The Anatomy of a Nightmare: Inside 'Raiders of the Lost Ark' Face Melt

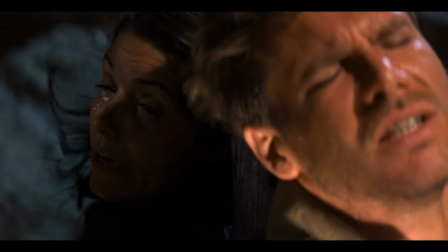[0:00]
The final sequence of Raiders of the Lost Ark is one of the most discussed effects scenes in modern cinema.
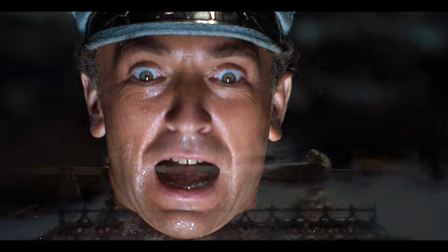[0:06]
When the Ark of the Covenant is opened, light pours out, angelic figures appear, and the antagonists look on in awe.
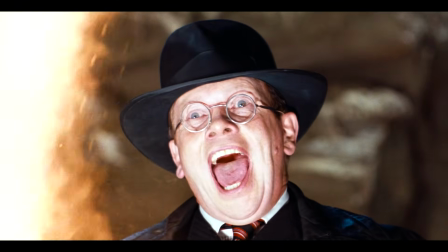[0:15]
Moments later, those figures transform into skulls, and the characters' faces begin to collapse, melt, and disintegrate.
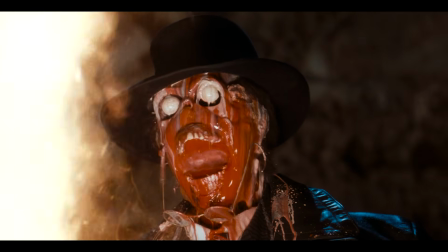[0:23]
These effects were achieved entirely using practical techniques. No computer-generated imagery was used.
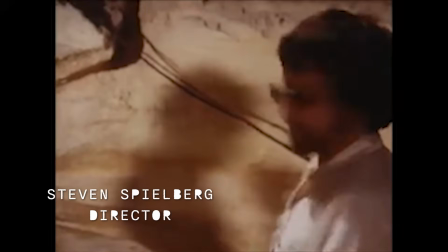[0:33]
Director Steven Spielberg wanted the Ark's power to feel biblical rather than technological.
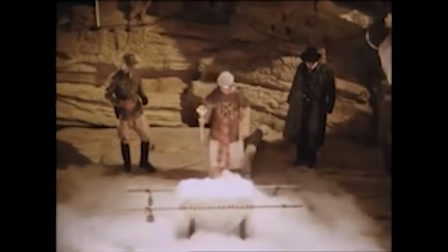[0:38]
The destruction needed to appear as divine judgment, not as a conventional action or science fiction effect. Bellick's head blows up, Dietrich's head shrinks, and Tote's head melts, right down to the skull. And so, I said, fine, how are we going to do this? I had no idea.
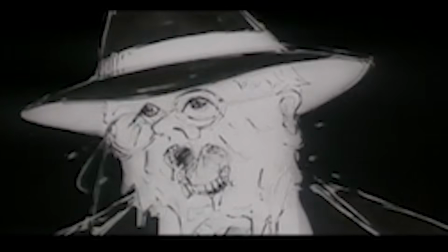[0:57]
This required the physical destruction of human faces on screen, shown in close-up and photographed in camera.
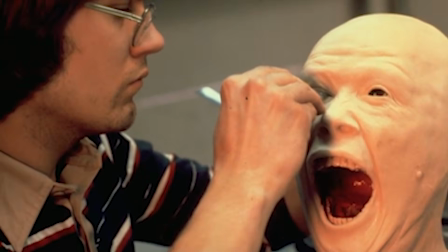[1:03]
When it was brought to me and said, let's do the melting bit on it, I kind of said, okay, there's got to be a way to do that. I'd never done it before.
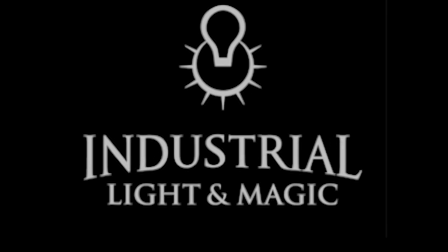[1:12]
To achieve this,
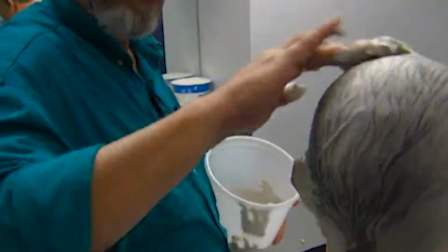[1:13]
the effects team at Industrial Light and Magic created life-size sculpted replica heads that closely matched the actors' likenesses.
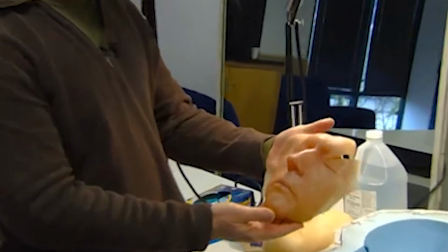[1:21]
These heads were constructed primarily from gelatin, with additional wax and latex components.
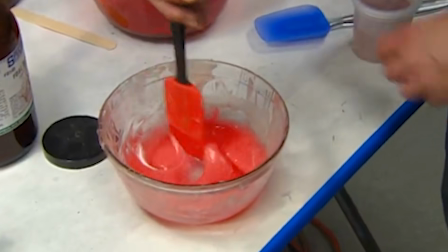[1:27]
Gelatin was selected because it responds to heat in a way that closely resembles the softening and sagging of human tissue.
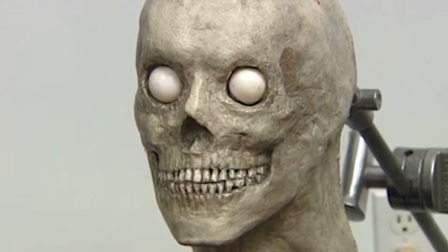[1:34]
The heads were not static props. They were engineered to deform gradually rather than collapse immediately.
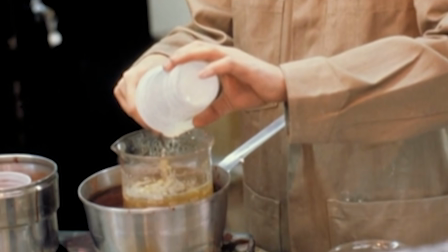[1:41]
What I developed was a formula for the gelatin so that it was extremely delicate. It melted at a very low temperature.
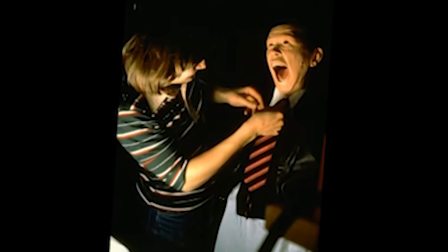[1:52]
Internal mechanics inside the sculpted heads were air bladders and tubing designed to subtly alter facial structure during filming.
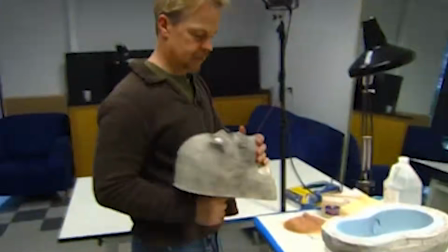[2:00]
Internal supports were used to slow the breakdown and control the progression of the melt.
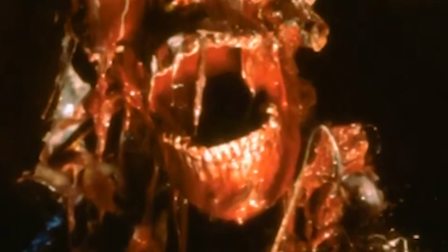[2:05]
This allowed the face to lose its shape in stages, rather than disintegrating all at once.
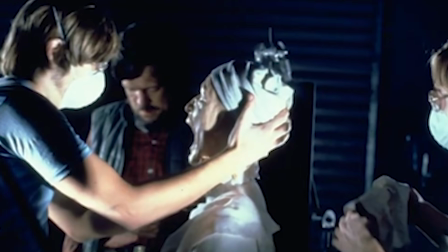[2:11]
The objective was to show a gradual failure of form, not an explosive effect.
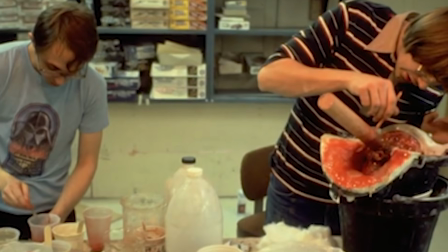[2:16]
The way it worked was that I painted in very thin layers of gelatin every step of the way, each one a little bit different color, and as I did so, I would layer in veins.
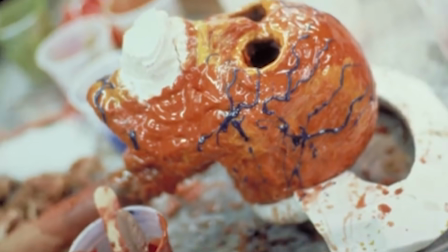[2:28]
Some veins were made out of literally colored yarn soaked in gelatin, so that there was stuff that would be dripping off and falling off as it happened.
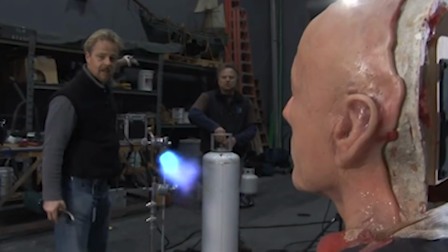[2:37]
The melting effect was triggered using high-intensity heat lamps placed just outside the camera frame.
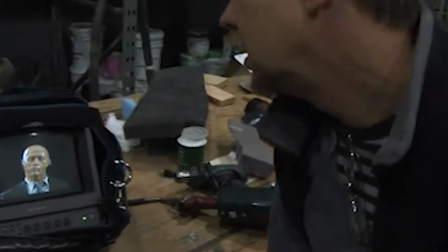[2:43]
No chemicals or post-production animation were involved. As filming continued, the heat caused the gelatin to soften and liquefy.
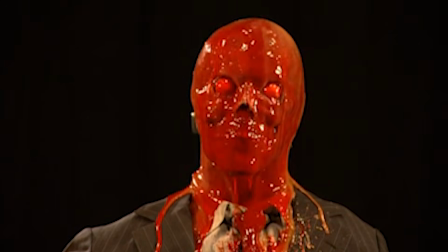[2:51]
Gravity then caused the facial features to sag, collapse, and slide downward.
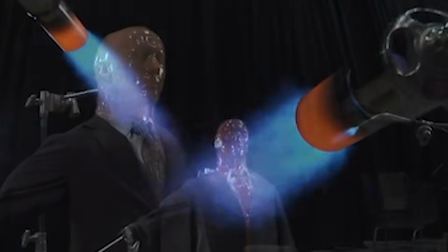[2:56]
What appears on screen is the actual physical breakdown of the sculpted head.
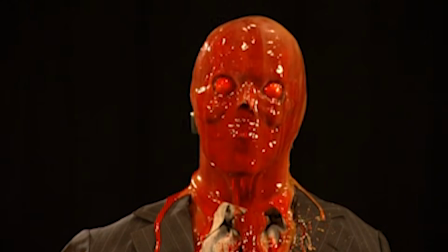[3:00]
The shot was filmed slightly undercranked, meaning it was recorded at fewer frames per second than standard speed. When played back at normal speed, this causes the melting to appear faster and more aggressive than it occurred in real time. It's always a release of tension when the villain gets his just desserts.
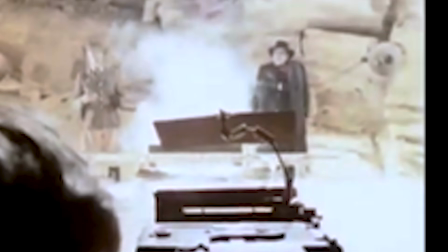[3:18]
Playing a villain, knowing that you're going to get your just desserts, in a way gives you more confidence to play in depth, because you haven't got the problem of persuading people, like a hero has, that you're a good guy or anything. Everyone knows you're a bad guy, so you can go much further into it.
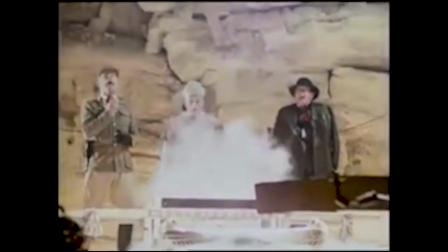[3:36]
This technique intensified the effect without altering the physical process.
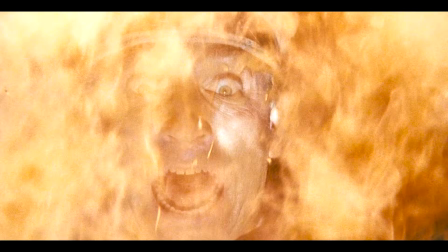[3:40]
The melting head footage was intercut with close-ups of the real actor's performance and reaction shots of other characters.
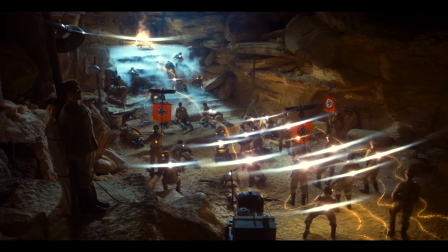[3:47]
Lighting effects, smoke, and sound design were added to unify the sequence.
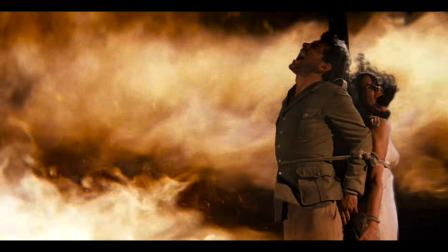[3:53]
This editing approach allows the audience to perceive the real actor and the melting replica as the same continuous event.
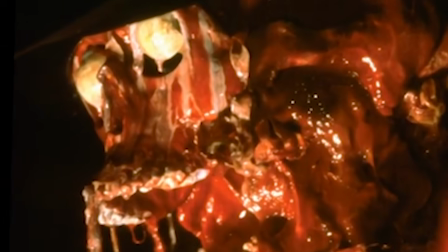[4:01]
It's grotesque and it's hideous to think about it, but once it's in the mind, it'll never leave.